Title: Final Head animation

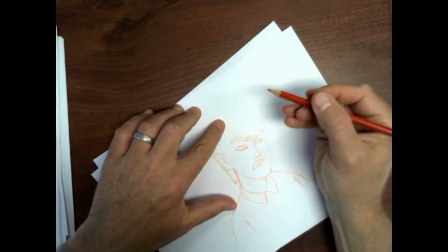(17:27)
Now, you may or may not notice, but as my head started tilting down,
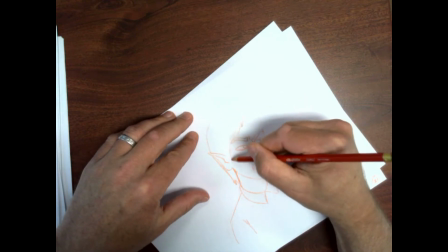(17:32)
I let some of that hair in the front kind of fly up,
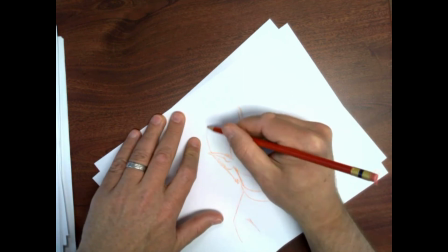(17:37)
and so that the tips of the hair are kind of staying where they were, and then they're pulling back down behind as the hair comes down.
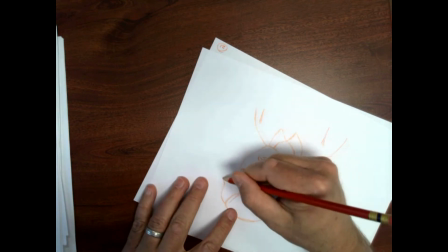(17:46)
That's something called trailing action.
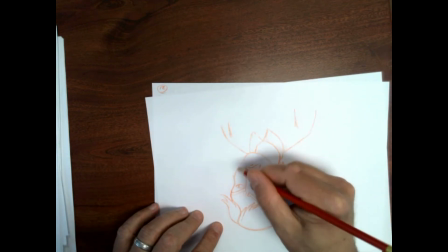(17:52)
It's part of some other concepts in animation where some things follow other things.
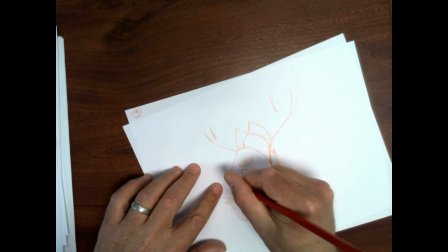(18:02)
And you'll see on the next frame that one of the differences here, the hair is still trailing.
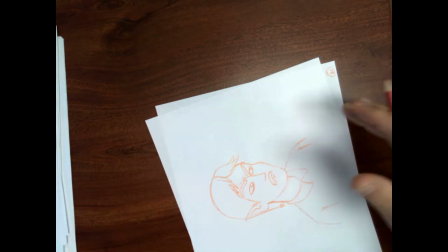(18:08)
In the next frame, I'm literally going to trace the shape of the face, but I'm going to make the hair flop down.
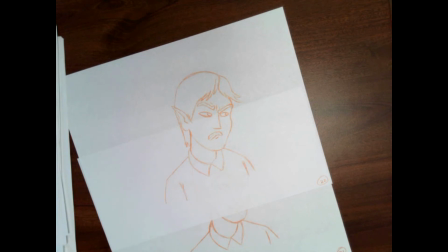(18:17)
So that's drawing number 22, and here comes drawing number 23, which is pretty much going to be a hold.
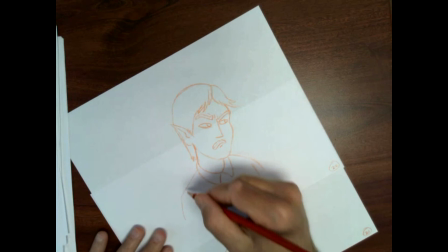(18:26)
Got to just go over some of my lines, kind of darken them so all my different frames have a similar line weight to them,
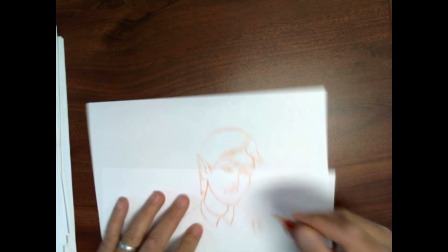(18:34)
so I don't get like one really light drawing, one really heavy drawing. That ends up creating like a flashing sensation and making it not look good.
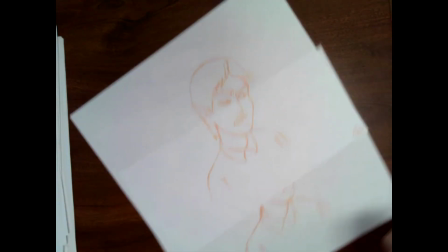(18:42)
And obviously these are just pencil tests. That's what they call them in the industry.
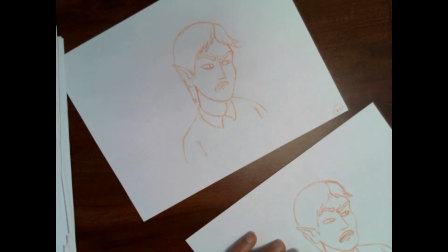(18:47)
The whole movie would get put together in storyboards with sound,
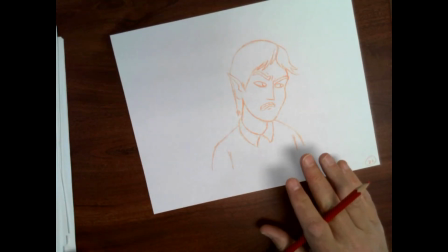(18:52)
and then the storyboards would have be pencil tested, and then they would be
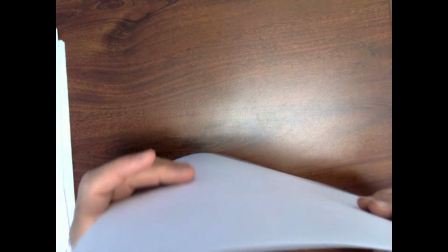(19:00)
inked and colored, and backgrounds would be painted. That's how they'd kind of do it.
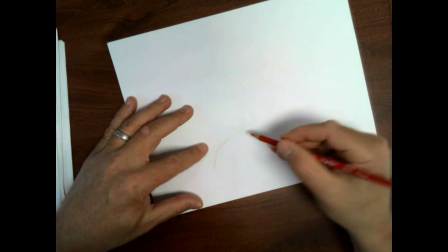(19:05)
Even digitally, they do it pretty much that way when they're doing traditional frame by frame animation.
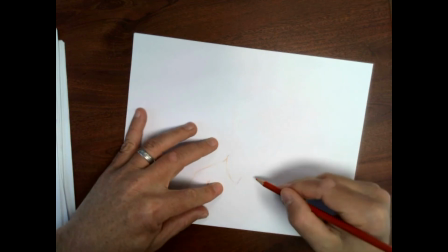(19:11)
So here we go. I'm doing a hold. So I'm literally going to kind of trace over this whole thing.
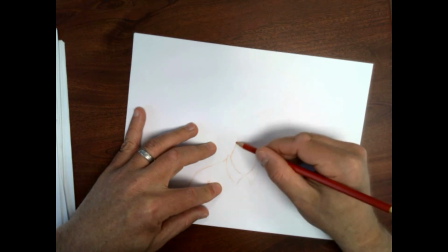(19:17)
Very few changes. The eyes are going to get more narrow. The eyebrows are going to push down just a little more.
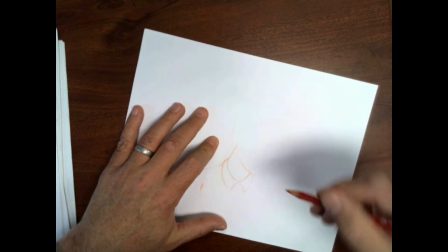(19:25)
I actually change the shape of the tip of his ear a little.
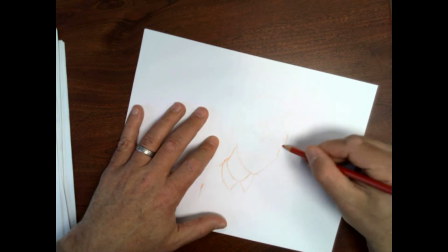(19:29)
Just I move it down just a little bit, almost to show displeasure through some kind of character of his ear.
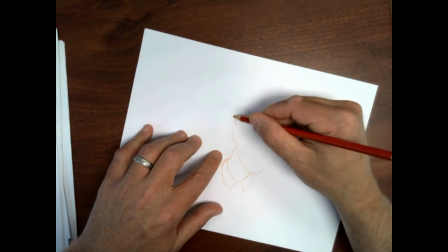(19:36)
And then that hair kind of flops down. And those are the only changes I make.
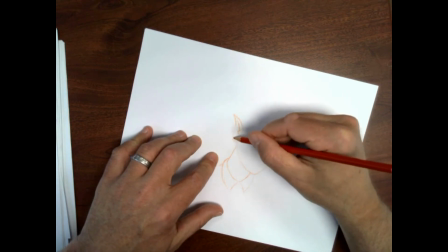(19:42)
And I add a little bit of eyelid too, and you can see at the end of this,
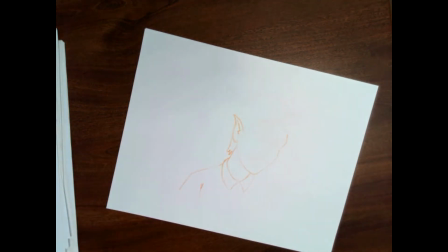(19:47)
I'll go back to the frame before this and kind of imply the beginning of that eyelid happening.
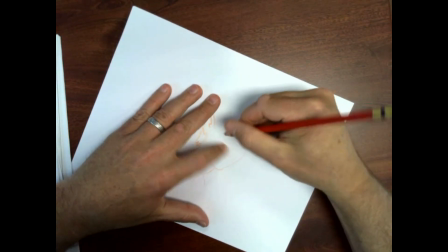(19:53)
So that's what I'm doing there. So I'm trying to be consistent.
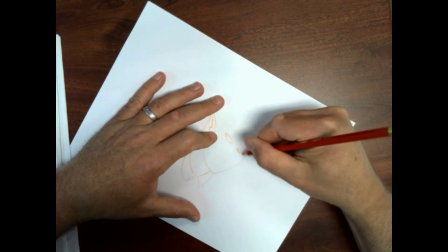(19:58)
I always want to be tracing up like this so I could see the small changes and differences of the frame I did before.
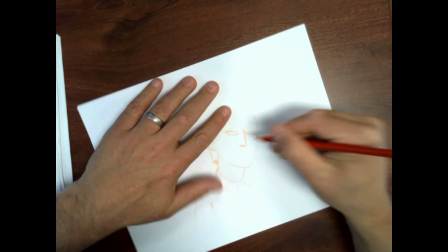(20:06)
If you're doing this digitally, you use some kind of onion skinning to do this. But this is kind of the old school way to do it.
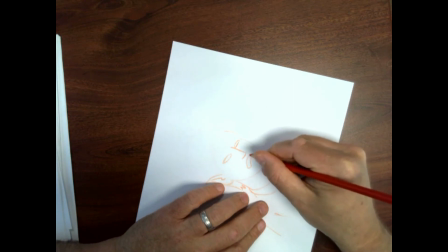(20:16)
One of the things I
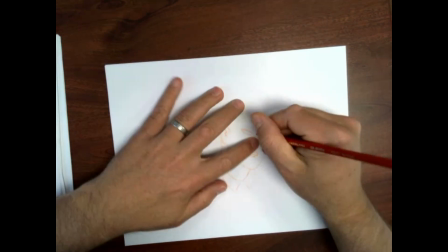(20:19)
like about it is that I can kind of rotate the paper, turn the paper a little, and then trace it so that there are changes, but it's also the same.
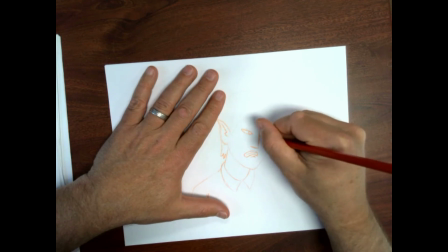(20:28)
The hardest thing you've probably done in this whole thing has been
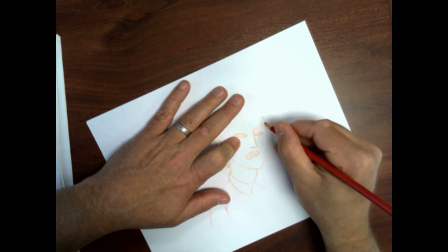(20:34)
animating on arcs, and then also turning the head.
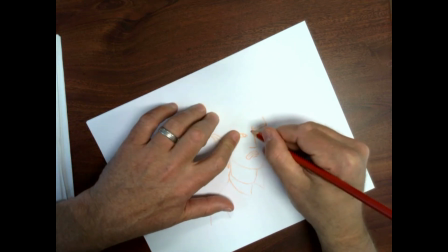(20:40)
Turning the head in a 3D space is much,
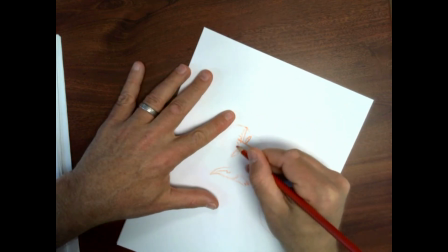(20:42)
much harder than some of these where we're just changing the features a little bit, but it's still looking the same direction.
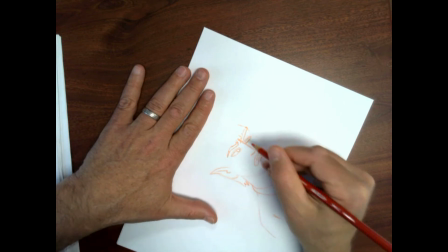(20:54)
And at the end of this, you're going to take all these pictures again,
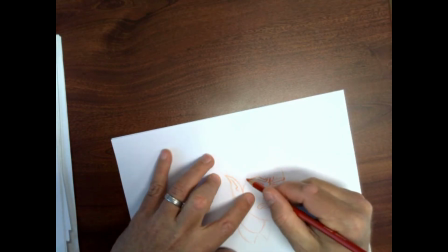(20:59)
starting from picture 1 all the way through to 26.
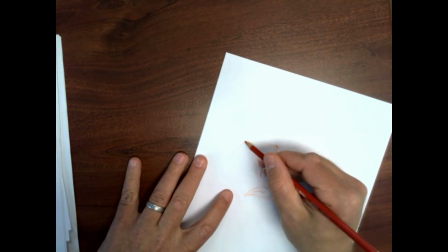(21:06)
And I know that's a little confusing because this is picture number 23, but at the end,
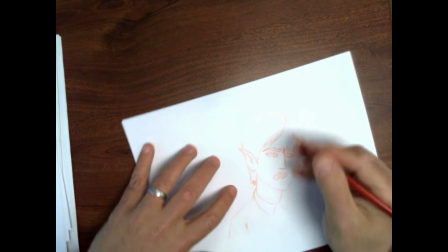(21:11)
I actually take 4 pictures of this drawing right here.
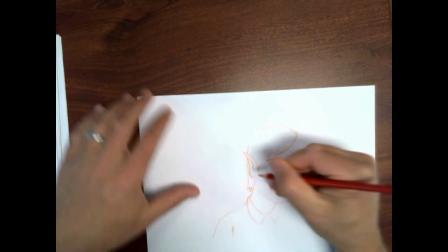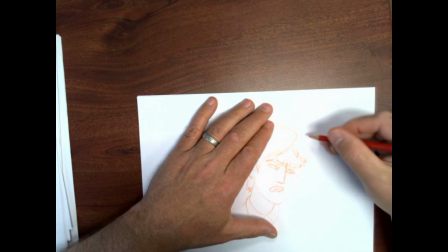(21:24)
And here's where that hair is going to flop down finally, like it caught up to the face because the face stopped.
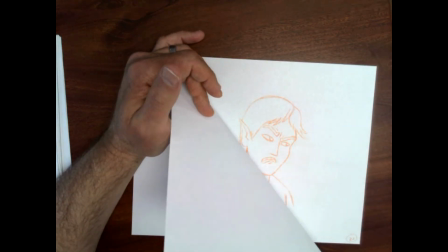(21:31)
And so instead of being trailing, it's gonna actually flop down.
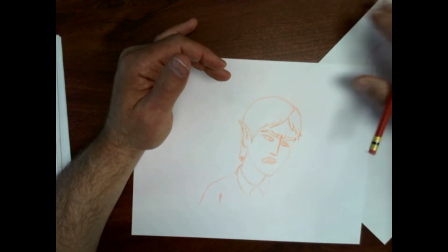(21:37)
So it's been trailing here. I'm showing you that it's been trailing, and now all of a sudden it's flopping down.
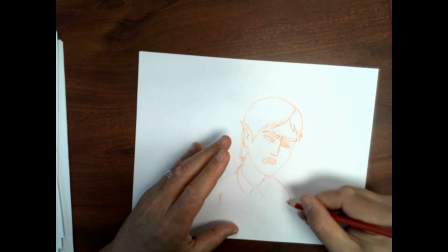(21:43)
It's catching up, and it'll even, because it's flexible, it'll even keep going.
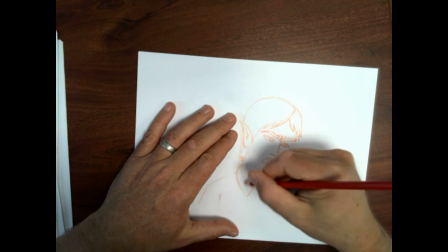(21:48)
You can think about like if you were holding a long ribbon and you ran with it, it would kind of follow you.
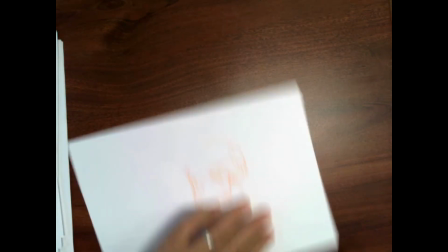(21:55)
It wouldn't start moving right away.
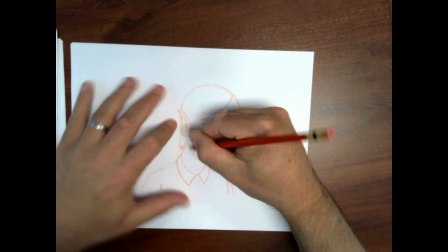(21:57)
It would wait until you got a little momentum and started pulling it, and then the tip would be the last thing to follow you.
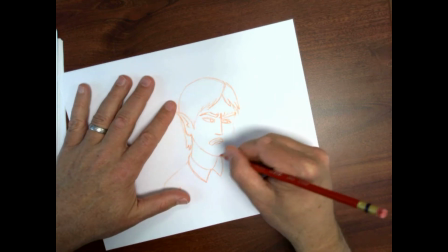(22:05)
And then when you stopped, it would keep going past you,
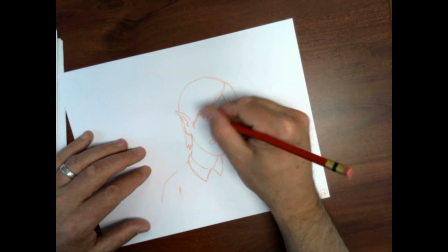(22:09)
and then eventually it would after it went past you, gravity would make it come to rest straight down.
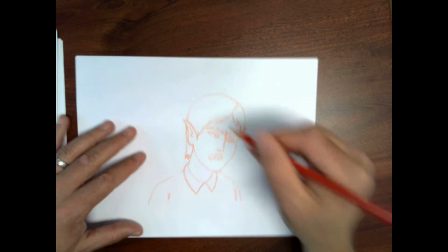(22:18)
So a little small thing, but it can add believability to your animation.
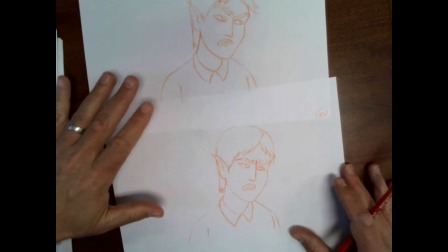(22:29)
Since I had to record this part after the fact, I'm not 100% sure what I'm saying here.
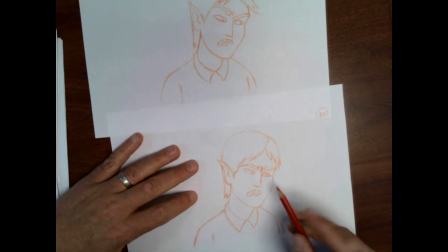(22:35)
I think I was just kind of redefining some lines.
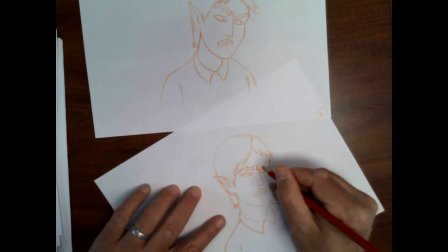(22:38)
Oh, and this is where I imply some of the eyelids and some of the different changes so they match.
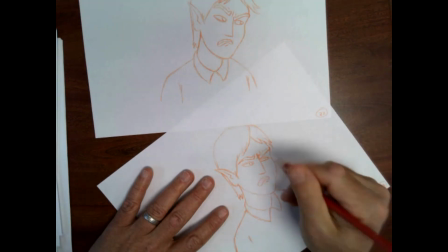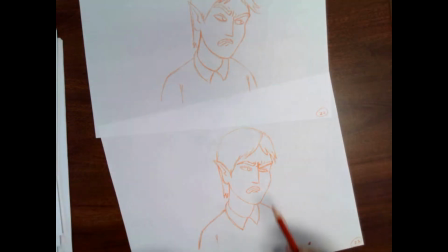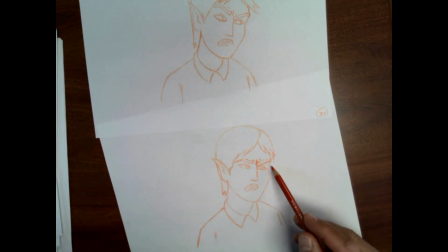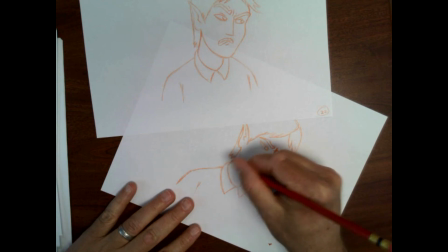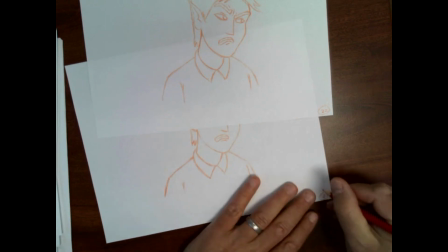(23:12)
Um, Doing a hold like this helps the people know that this is the end of the action,
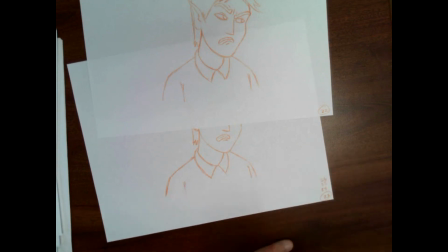(23:18)
so that the action is stopped and this is the destination. We're no longer on the journey. Helps us focus, helps us see it, and it also helps break things up so that we can enjoy it.
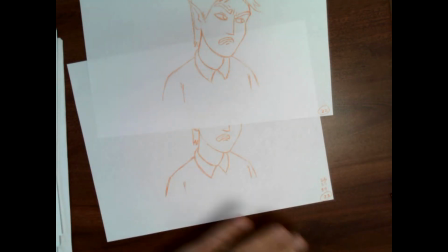(23:31)
Now I'm going to take this whole thing, go over to the animation stand, and take pictures of it, and turn the whole thing from beginning to end into a little movie.
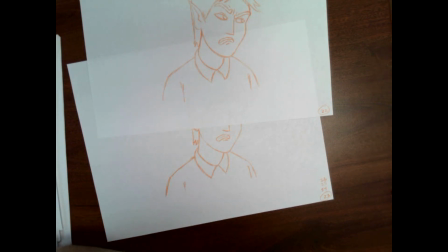(23:48)
And for this, I used 11 frames per second.
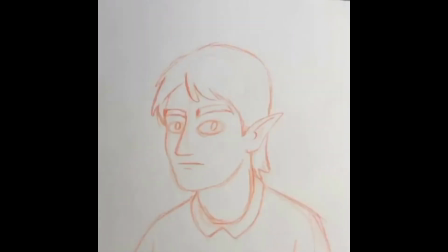(23:53)
So you can imagine Disney, I think, films at 24 frames per second. Most anime, when it's a real action scene, it's 24 frames per second. So there's a lot of work goes into animating.